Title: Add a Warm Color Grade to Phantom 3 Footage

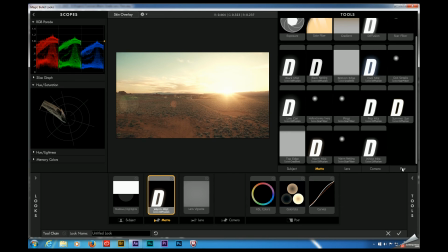498s
Again, we shot this in log, so we should add some post-production sharpening, which we're going to do with the pop tool.
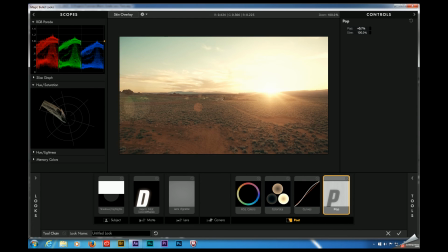503s
Excuse me. And I usually set this to about 30 or so. Let's see how it looks. I don't know if you can see what that's doing to the bushes. I know it's kind of hard with the screen capture. But that's about it.
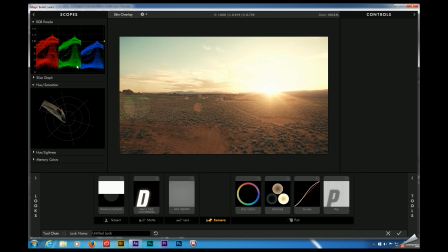519s
One more thing I would like to have you guys take a look at is take a look at the RGB parade over here. Right here with this yellow triangle here, this is indicating one. This is pure white. Because we're working in 32 bits per channel, we actually have values here that exceed pure white, which is totally fine for YouTube and Vimeo, but this is not broadcast legal.
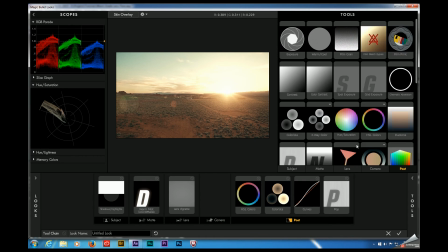538s
So if you were sending this off for broadcast, they would make you roll this off, such as with a shoulder tool.
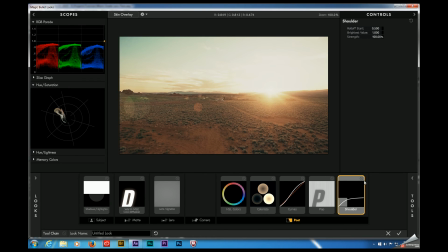546s
See how that clipped off the whites up here. I'll toggle that on and off so you guys can see the difference. So YouTube, broadcast. Go ahead and take that off.
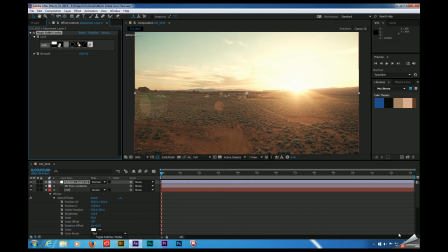556s
We'll click the check mark here to say okay. That'll bring us back into After Effects. So back in After Effects, we can take a look at what we started with and what we ended up with.
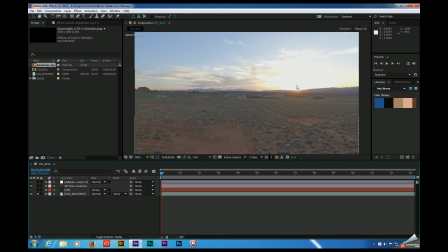566s
I'm going to go ahead and solo my background plate. This is what we started with. We had blown out highlights over here in the sunset, and this is with our entire grade put together.
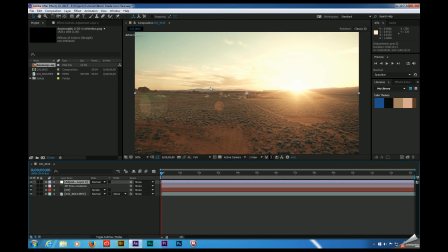575s
And mind you, all of the color grading we put on a single layer. So if this is too intense for you, just hit T on the keyboard. That'll bring up your opacity settings. And you can always dial that back a bit. See how this looks if I set it at, say, 75 or so. And lastly, one more thing that you may want to consider. Again, if you're going for more of a cinematic look, those letterbox overlays are a great tool.
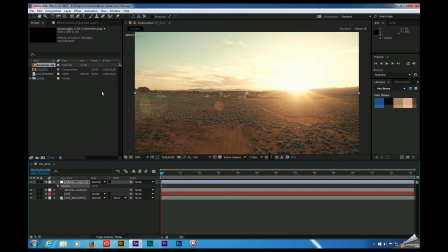594s
And I've also noticed, too, that with phantom footage, my horizon tends to be closer to the center of the frame. I don't know if you guys can see these purple dots right here on my bounding box. That is pretty close to the center of the frame. That's not ideal. So if I drag this anamorphic overlay into my project,
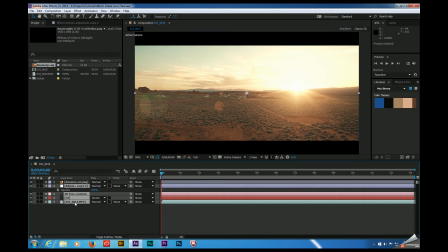612s
what that'll do, I'll go ahead and select all of my clips right here, and I'm going to pre-compose them.
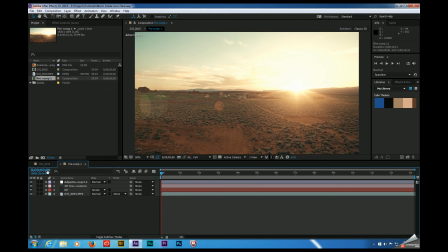620s
What that'll allow me to do is treat all of those layers as a single layer.
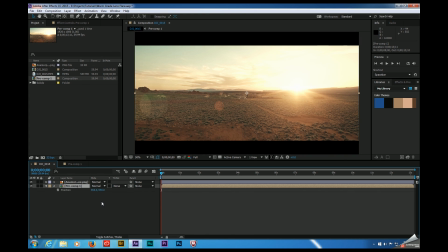626s
So now I can take this, hit P for position properties, and I can go ahead and recompose my shot.
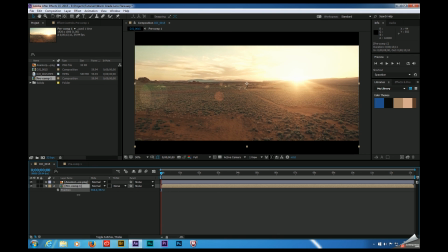634s
So much of that sky is blown out, I might as well cut it off. And I'm going to move that sun up towards the top right of the frame. And that's going to give us a much more cinematic look. All right, folks, thank you very much for watching.
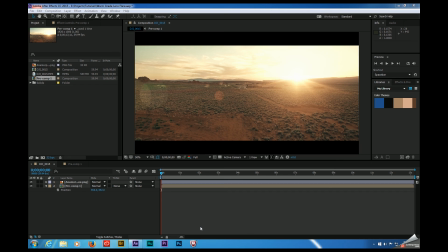648s
If you have any questions or suggestions for future tutorials, please leave them in the box below. Please subscribe to the Edit Bay to stay up to date with post-production techniques. I'll see you next time.